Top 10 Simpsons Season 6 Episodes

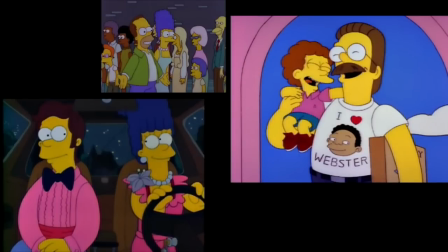The other ones have the advantage by being such distinct period pieces. The only thing this one has is Dr. Hibber's haircut.
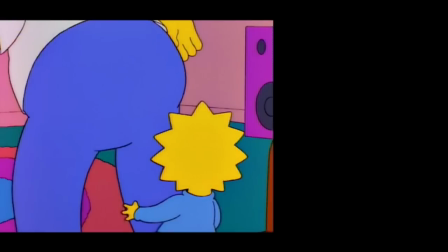Homer screwing around with the story really sets this one apart. Maggie has always been underutilized by the show, often totally forgotten by the plot.
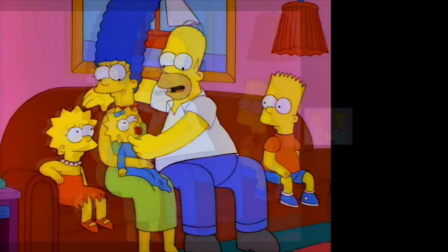The Homer-Maggie relationship is way less defined than Homer-Lisa. You're never going to get a nuanced relationship story here.
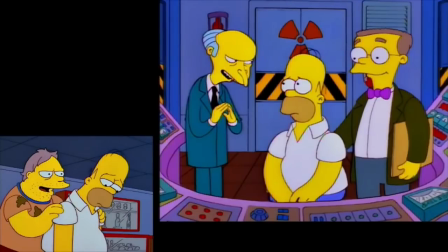But that's okay. The episode understands that limitation and works around it.
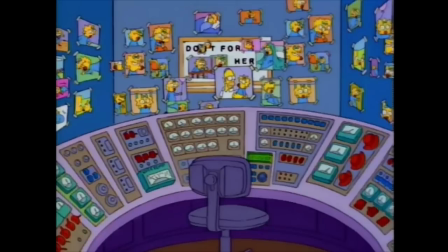Ultimately, in Maggie Makes Three, does an awesome job portraying Homer's unconditional love for his daughter and the sacrifices he has made for her.
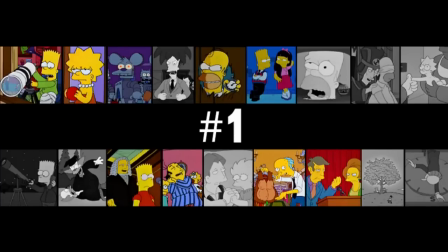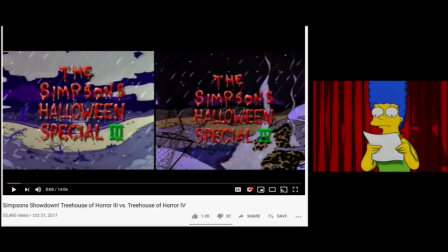Want to know why I didn't put Treehouse of Horror 5 in A Simpsons Showdown? Because in my book, it would wipe the floor with anything it went up against.
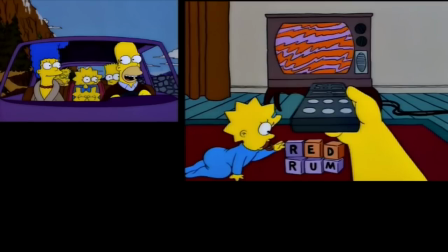It's kind of crazy how easily the Simpsons slip their way into a parody of The Shining. It's almost like they built their characters just so they could get them in these roles.
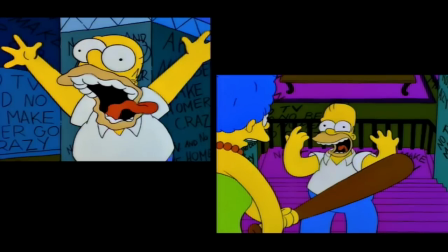There is obviously that manic and aggressive side to Homer's personality, so it's easier to get that desired blend with his usual dopiness.
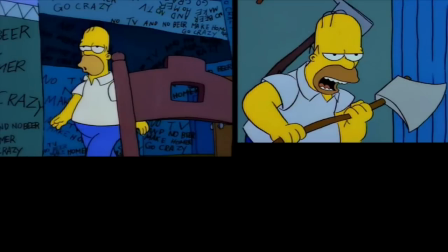It's got some of the best character animation in the entire series. Not just for how they get the Kubrick eyes and the homage right, but all these facial expressions. The animation and performances really carry this segment. Time and Punishment is the sort of oddball here.
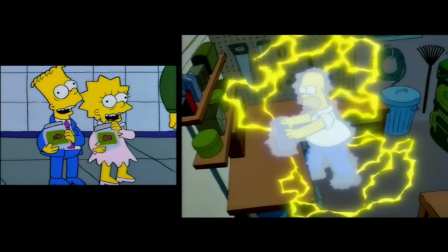Less of a traditional horror story and more of a sci-fi adventure. It works well as a lighter change of pace for the other two segments.
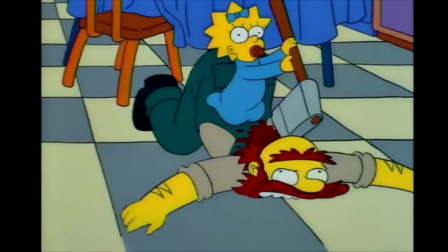It's much bouncier, hitting us quickly with one absurd situation after another.
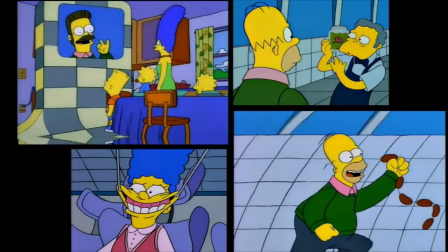We get the best material out of a Ned Flanders dystopia without spending eight full minutes on it.
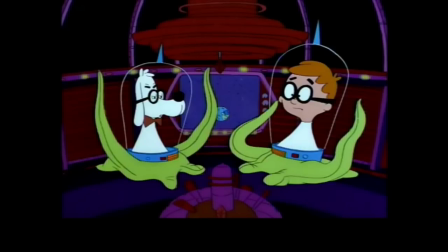There isn't even the danger of the audience growing frustrated by time travel mistakes, because we all kind of expect Homer to bungle it.
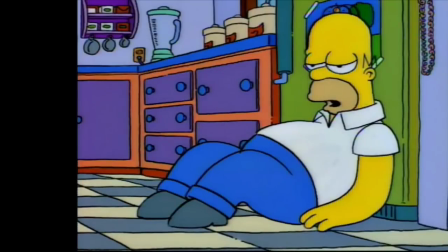This is a guy who can't even keep his hand out of the toaster.
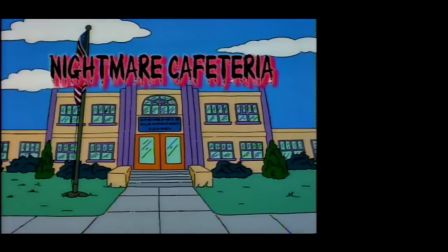Finally, we have Nightmare Cafeteria, which in my opinion is the scariest Treehouse of Horror segment ever.
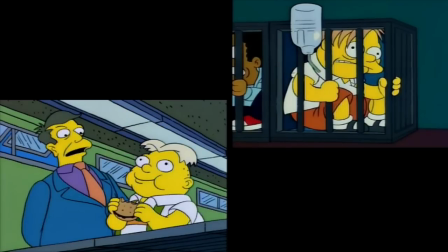There's just so much implied violence here.
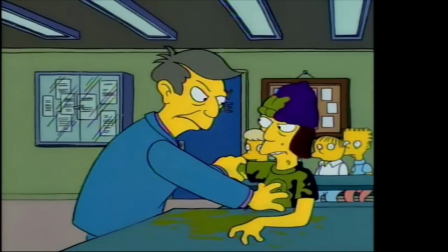Since they obviously can't show the characters be killed, they will torment our imaginations by making us listen to Jimbo's death.
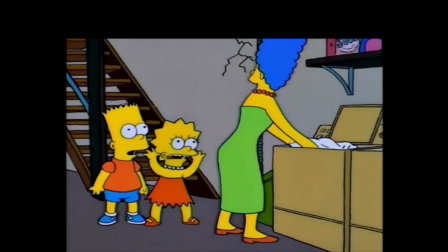It feeds into memories of how powerless you would feel as a kid in school, being scurried from one class to the next like cattle.
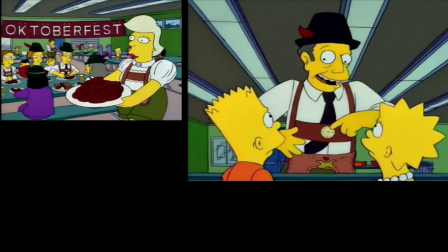Nightmare Cafeteria isn't nearly as funny as the first two segments, but totally makes up for it in creepiness.
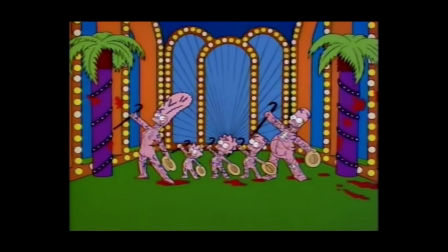Also, Treehouse of Horror 5 has that closing song, which basically combines all three segments. It's an homage, has some sci-fi magic, and is grisly to look at.
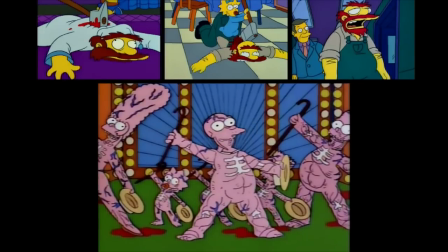At least Groundskeeper Willie manages to survive this part. So there you have it.
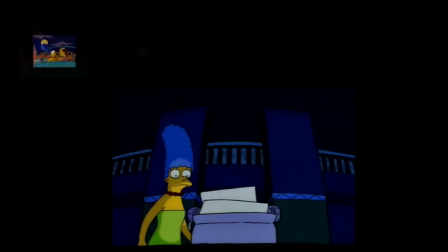A Treehouse of Horror episode clocks its very first win in one of these countdowns.
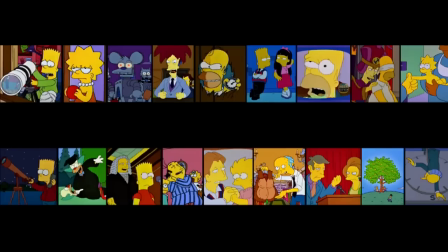This was one of those where I knew what the top nine would be, but it was a super close call on that number 10 spot.
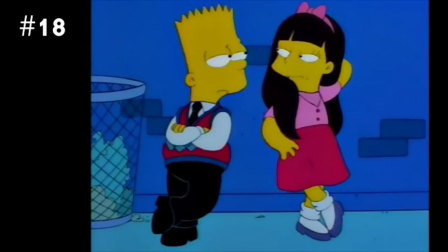I ended up going with Bart's Girlfriend at number 18, Bart vs. Australia at 17,
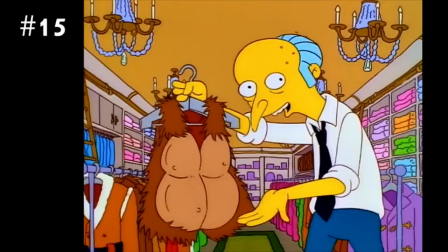A Star is Burns at 16, and Two Dozen Won Greyhounds at number 15.
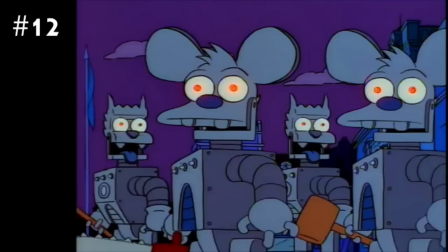Then Lisa's Rival, followed by the PTA Disbands, followed by Itchy and Scratchy Land, with Bart of Darkness being the bubble episode.
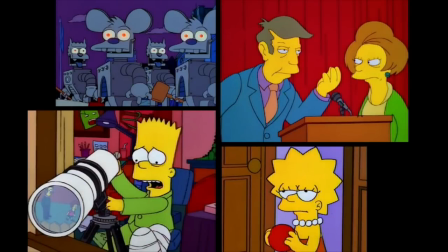Honestly, I feel a bunch of these episodes would have made the season 5 list, they just live in a very competitive neighborhood.
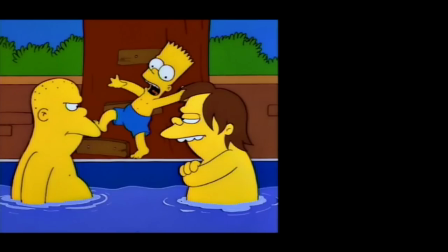Let me know in the comments what your favorite Season 6 episodes are and how you would rank them.
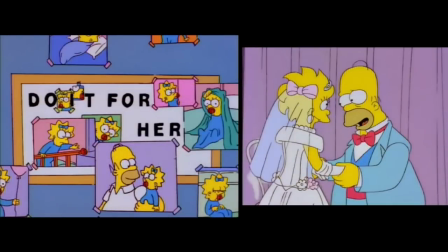Am I underrating the travel episodes? Am I overrating the emotional moments? Are the average episodes too average?
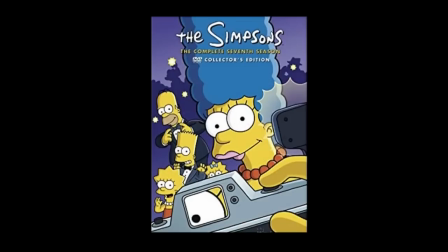Let me know what you think. Next on the agenda is the educational world of Season 7, where we learn the ins and outs of the food chain,
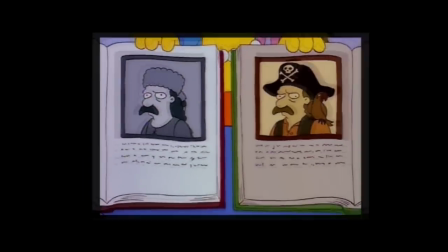the secret history of Jebediah Springfield, and the indisputable fact that the goggles do nothing.